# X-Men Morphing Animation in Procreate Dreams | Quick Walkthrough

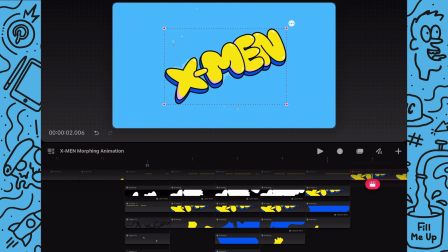248s
And I've just stretched out the duration of a second key pose so
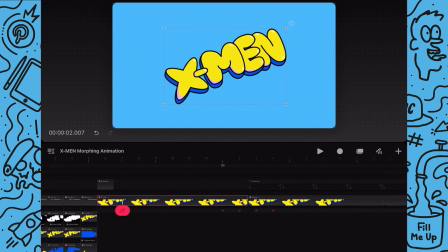253s
it holds onto the text before morphing back into Wolverine. And for the second morph I've used the rotation tool to create the movement. So for the anticipation part I have just set up keyframes to rotate it clockwise.
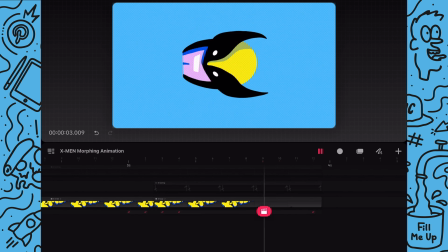268s
And then I will have the morphing rotate in the opposite direction and I have grouped both the
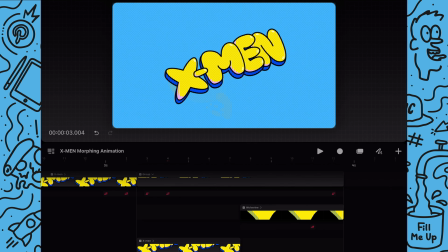274s
text and the Wolverine illustration into one group so they have a consistent rotation and speed.
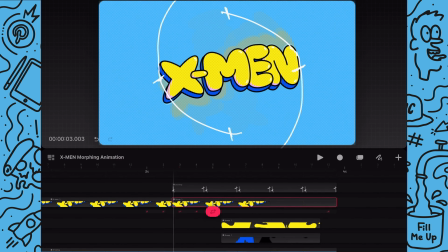281s
And to add more dynamic movement, I added liquid trails and separate tracks below.
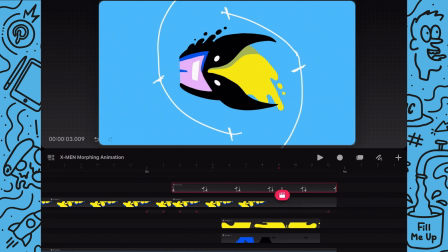288s
To help me draw the trails along the arc of the rotation, I create a new rough guide which you can see here.
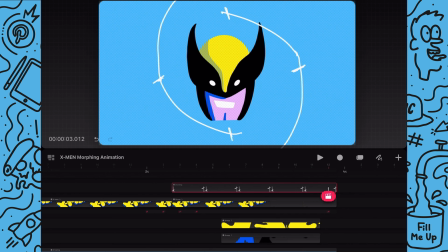295s
And since this morphing sequence is shorter than the first one, I keep the trails much shorter as well.
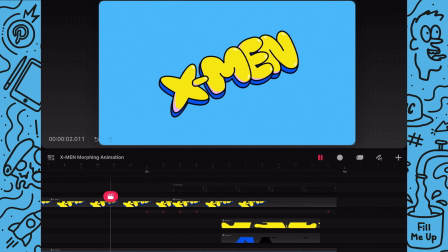302s
And now let's take a look at the full animation.
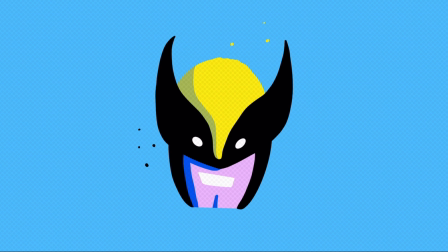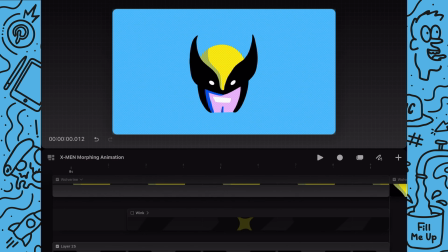313s
The last thing I did was go into the first key pose group and add a wink animation as an extra touch.
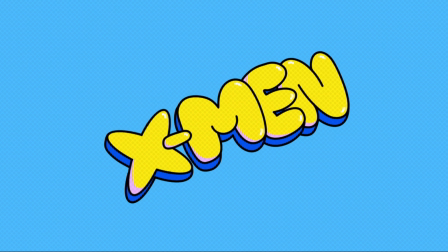321s
To recap,
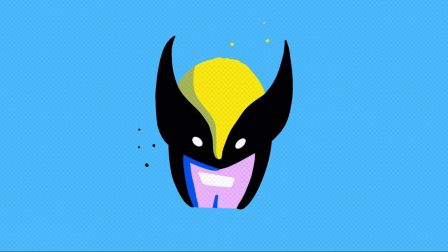322s
I just walked you through the looping morph animation sequence as well as my four-step process for creating the animation.
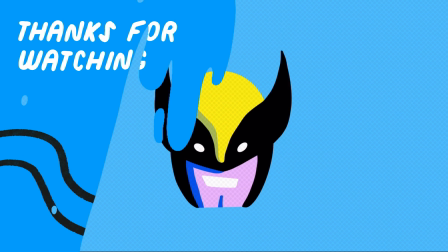331s
Thanks for watching!
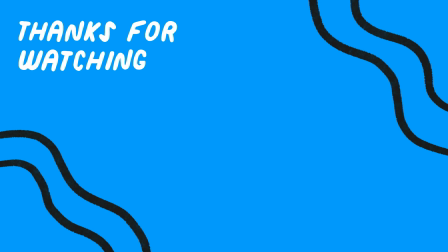332s
Comment down below if you enjoyed this morphing animation tutorial and let me know if there are other topics you'd like me to cover in a future tutorial.
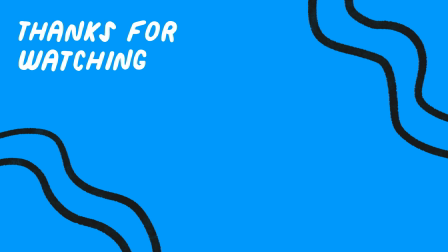341s
Bye for now.